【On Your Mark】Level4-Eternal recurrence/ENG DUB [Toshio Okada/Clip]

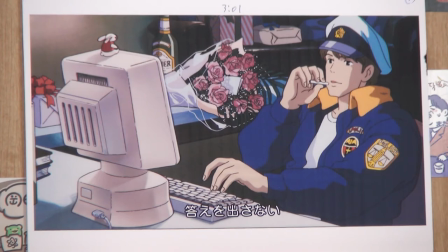12:20 I did some research on what rabbits represent.
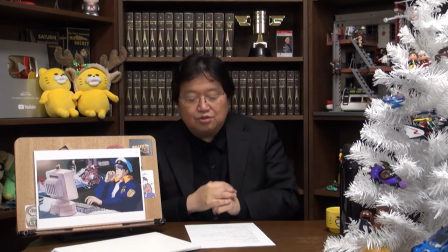12:24 In Christianity, rabbits wearing red clothes are associated with Easter. The red represents the blood of Christ.
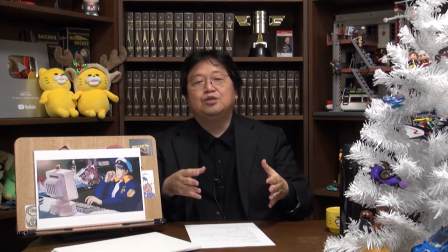12:33 On Easter, people play this game at events where somebody plays a judge and determines whether a child is good or not. You know, he hunts for bad children, and that judge is described as a rabbit wearing a red shirt.
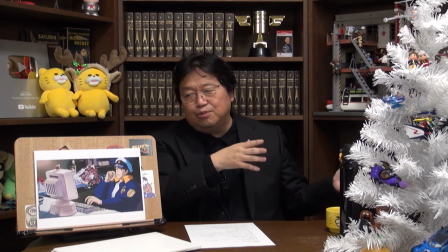12:50 But this is different, so it's not a symbol of Christianity or anything.
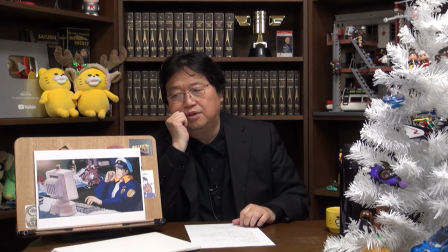12:55 The message is more simple.
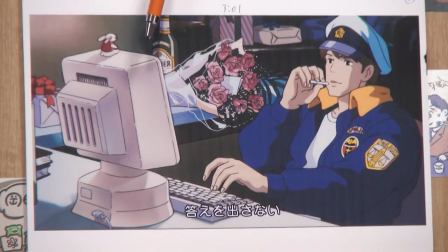13:00 Otherwise, he wouldn't have placed it there in the center.
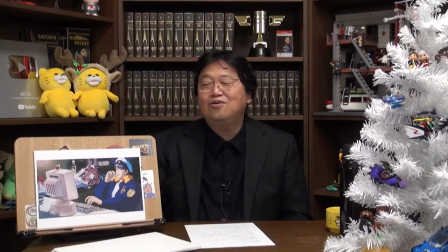13:06 In English, the rabbit is a symbol of health and youth. And in general, a rabbit wearing red clothes symbolizes a young girl. So it's very simple.
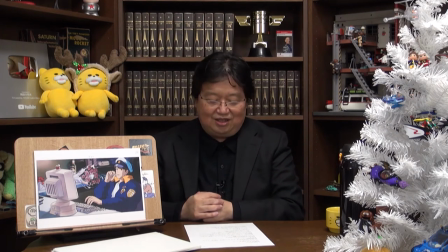13:20 That means it's a female. This rabbit is a metaphor for Chage and Asuka's female fans,
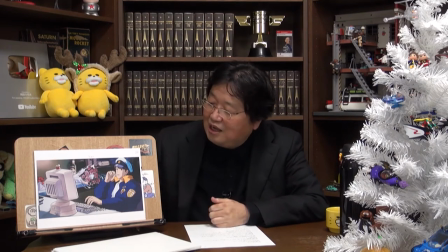13:29 specifically Asuka's female fans. It's a female fan watching the two singers at a concert.
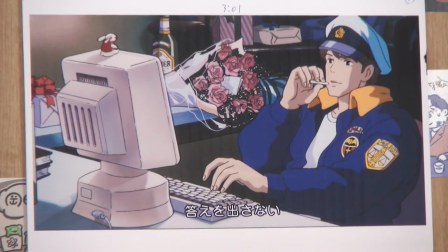13:38 I think that's what it means. The rabbit is staring at Asuka by sitting right in front of him. It's just like the tens of thousands of girls at a concert looking straight at Asuka. But the reason why Asuka is busy looking at the screen is because he's forgotten the existence of the rabbit.
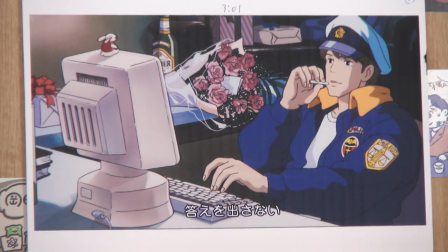13:55 Their eyes don't meet because he's completely focused on what he's doing.
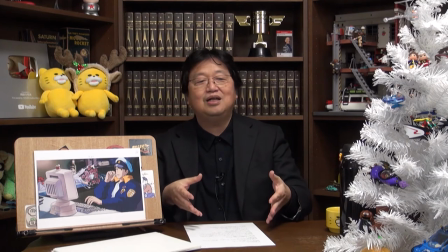13:59 So like I said before, the singer, the artist, Chaga and Asuka's real life start to invade the story bit by bit. Now, why did Miyazaki do such a thing? This is where they save the girl.
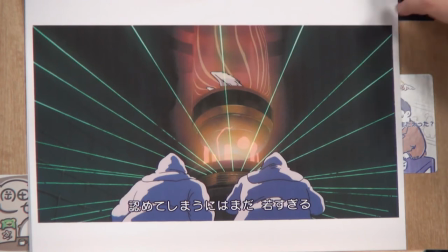14:17 You see all these lasers moving around them. This too.
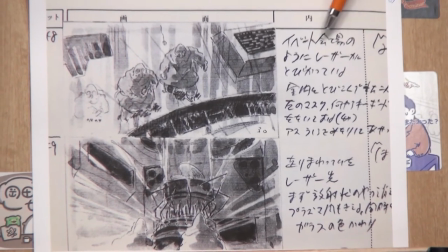14:22 When you look at the storyboard, it says lasers are everywhere and it is like a concert hall.
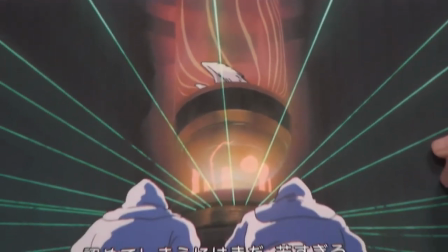14:30 Now, look at this scene. To Miyazaki, these are not real laser sensors.
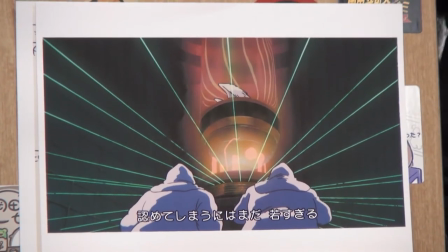14:35 Well, of course, it's a scene where they try to break through the sensors. But at the same time,
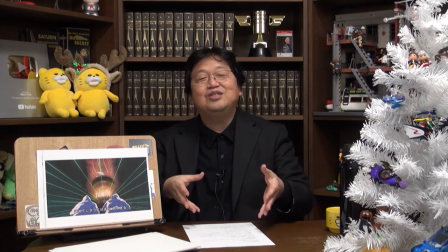14:41 this video was intended to be screened at the concert hall, at the actual venue where their concert is going to be held.
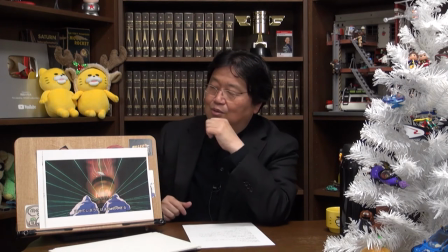14:50 So, Miyazaki always had this in mind while making it. This concert was brilliant.
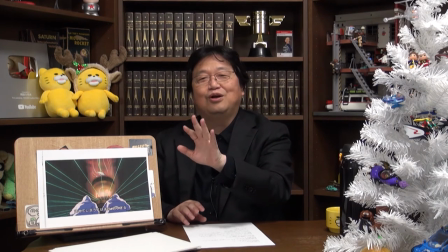14:58 You see Chage and Asuka singing in front of you, and you see this video on the back screen. This was in the 90s when lasers were very popular among the J-pop artists and it would have been impressive.
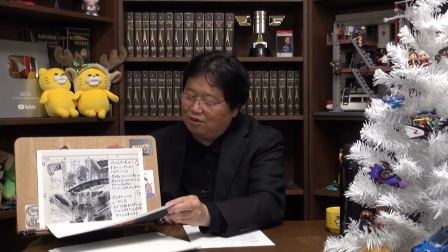15:13 The reason why he included this scene is obviously because he wanted to create a concert atmosphere. This might sound a bit mean but these J-pop stars are pretending to be poor young men and making up a story. While in reality, they're celebrities who are getting all these gifts and letters from their fans. But Miyazaki is not a low-level person who criticizes people like that. So he's not mocking Chage and Asuka.
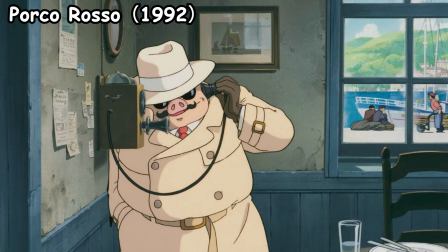15:48 For example, the pig in Porco Rosso and Kamaji in Spirited Away are both his alter egos. He even depicts himself in a mocking way, so he's not attacking them by saying, You spoiled brats! He's trying to show a deceptive aspect to artists such as singers or filmmakers. Creators always produce the image that is most favorable for them. No matter how privileged they are, they portray an image that will invite the most sympathy from the audience.